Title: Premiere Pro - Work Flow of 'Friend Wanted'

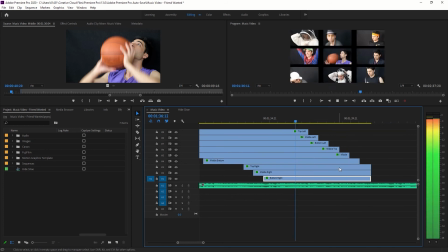(4:07)
And in offsetting them, it'll just give it a different look. And trying to get that with the music and also having some
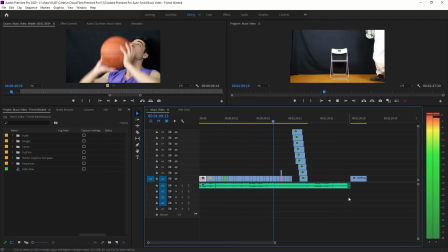(4:15)
sort of equal cutting so it wasn't sort of so random was one of my other plans.
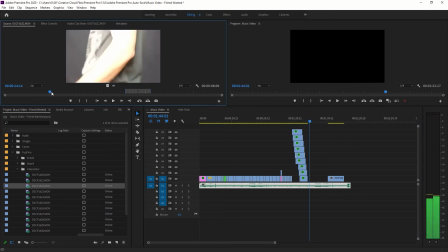(4:20)
So you can kind of see it sort of works. Now, once again, you'll see that I'll trim this back a little bit later.
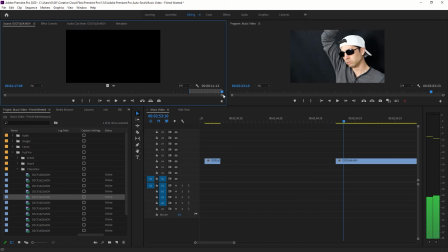(4:26)
And the reason I trim it back later is because I had other footage that I needed to include,
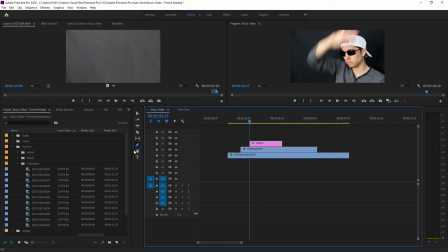(4:31)
because I had some B-roll, and some of the B-roll was actually okay, but some of it didn't work as well. So one of the things I had learned from this is that I want to keep the lighting consistent.
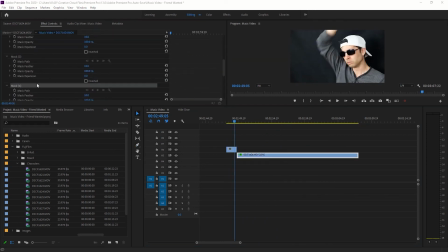(4:44)
So it means that I'm turning it off from auto white balance, and I should have turned it on to a custom setting. And so when I do with a custom setting, it makes it a little bit easier to actually have a consistent looking black background amongst other things, because in this particular sort of editing that I'm doing right now,
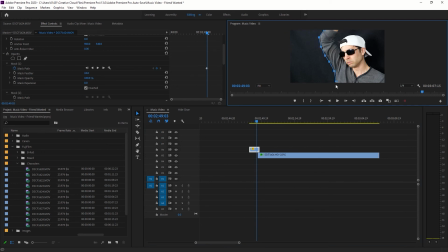(5:05)
you can actually see that I'm trying to mask around to sort of give it this look, but I realized it doesn't look good on the side angle, and I kind of knew it wouldn't, and I realized that it wasn't going to work well with the front side either, so I kind of just left it. So this is why here I am just trying to figure this thing out,
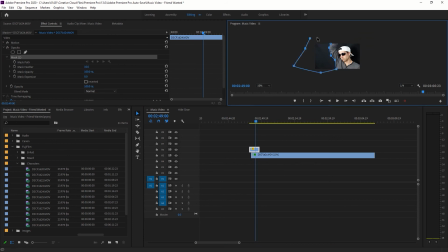(5:24)
and I just had some issues because the pen tool wasn't exactly marking out the way I wanted it to at times,
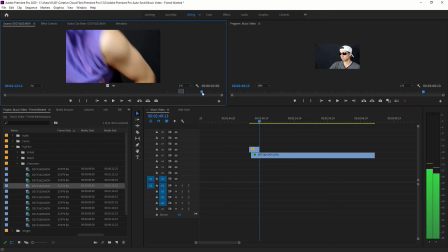(5:30)
and then sometimes it would. And like I said, I just wasn't getting quite the look that I wanted to get.
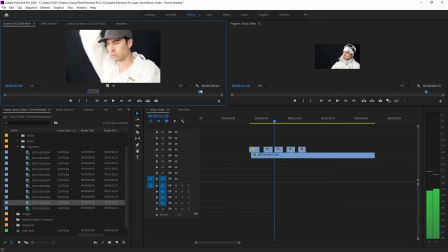(5:36)
So at the end of it all, I did some color adjustments to sort of give it some more uniformity.
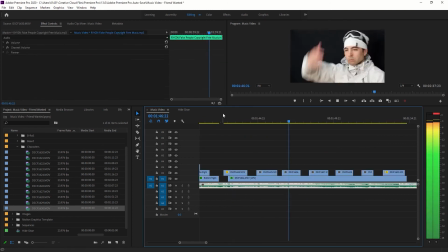(5:44)
So that uniformity really kind of helped that actual shot.
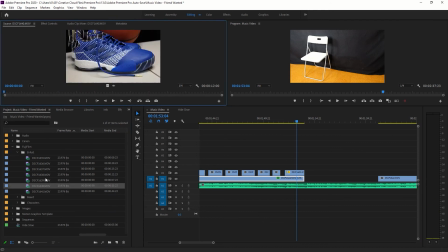(5:49)
And that was to help symbolize this idea of these fake people actually wanting to go away.
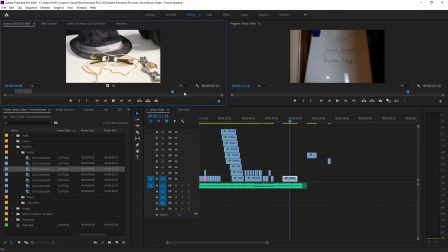(5:56)
And that was the sort of idea that I had. As you can now see, I'm sort of adding into the B-roll, working out what is a good shot,
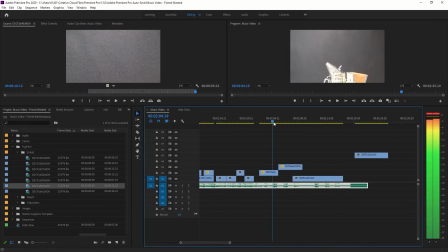(6:04)
because I tried shooting it sort of still, and I obviously rolled it a little bit,
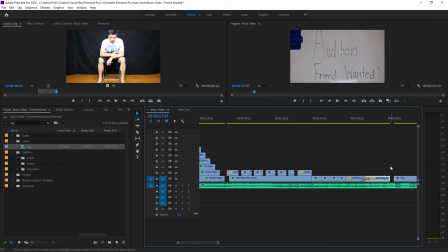(6:10)
and as you can see, I've gone ahead and tilted up and then tilted down, and so I've at least got one shot that sort of blends in.
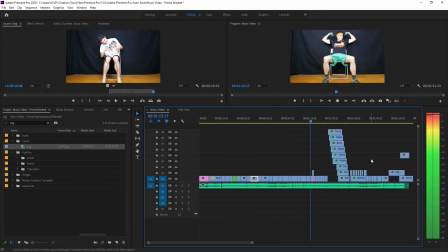(6:17)
But I had to reverse the scenes, so it won't really matter in B-roll, but it was just something that I had to try to fix.
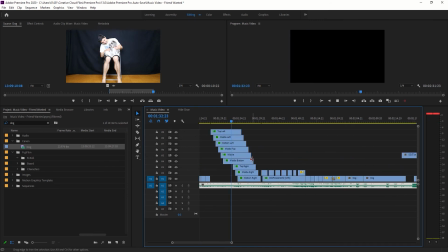(6:26)
So now I'm kind of going, alright, I've got most of the ideas that I wanted in here.
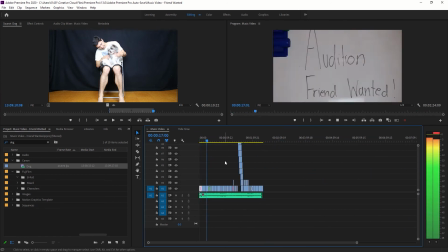(6:30)
I actually thought I was going to be low on footage in the end, but in actual fact,
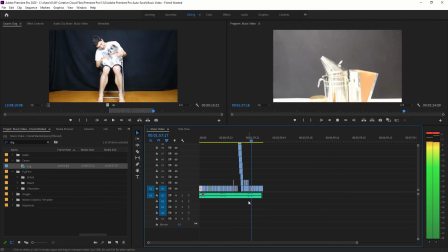(6:36)
it actually worked out to be probably just enough for this particular
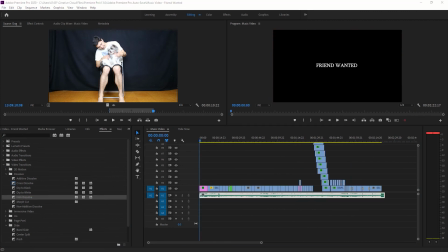(6:42)
music video thingy, music clip.
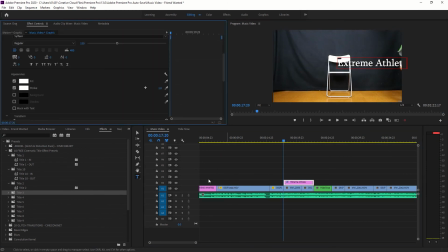(6:48)
And what I did is actually, when to come in terms of the music, what I did is I actually found a lot online, and whilst doing it online, I was trying to find something that had a bit of vocals, that I could actually have a bit of character, which would actually stem me the idea which I had for this particular video.
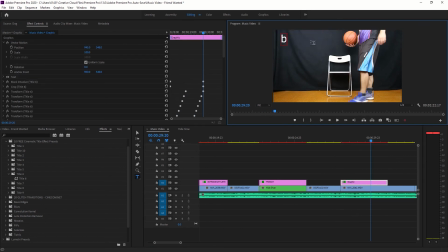(7:07)
So I'll move on from there and talk about what I'm doing on screen at the moment, which is actually creating all the titles.
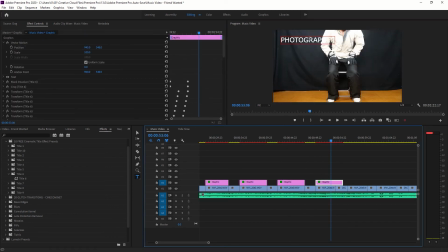(7:13)
Now I imported from another screen a lot of these free presets you can just get online.
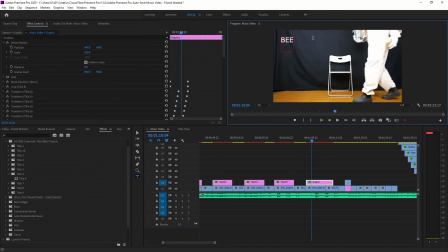(7:22)
So I've imported it into my effects area.
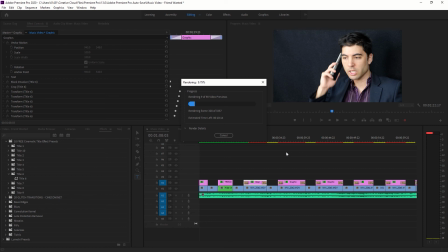(7:24)
And what I've done is I've actually had a bit of a play with it, with some of the effects, just to sort of see what I'm actually looking at. And in doing so, I wanted to keep the writing fairly consistent as well.
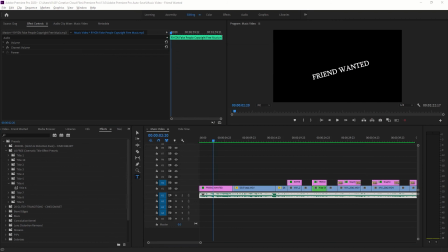(7:38)
I didn't want to completely drastically change it, and that's more for that continuity. You probably see at the beginning, actually I'll talk about this now, is
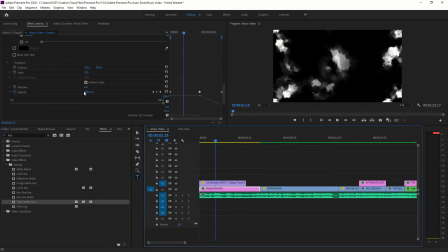(7:50)
I had this shot where I set it up, with two people with the audition sign and all the rest of it,
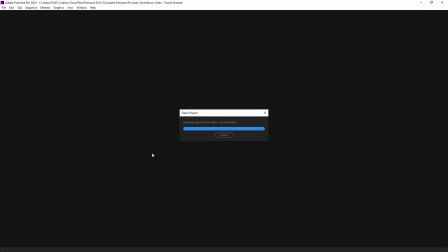(7:55)
and the framing was still very difficult to do. And when I was doing it, I thought, well,
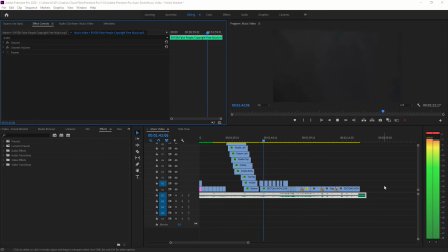(8:02)
what clever trick can I possibly use to kind of showcase what I'm actually doing, yet at the same time not cut the clip?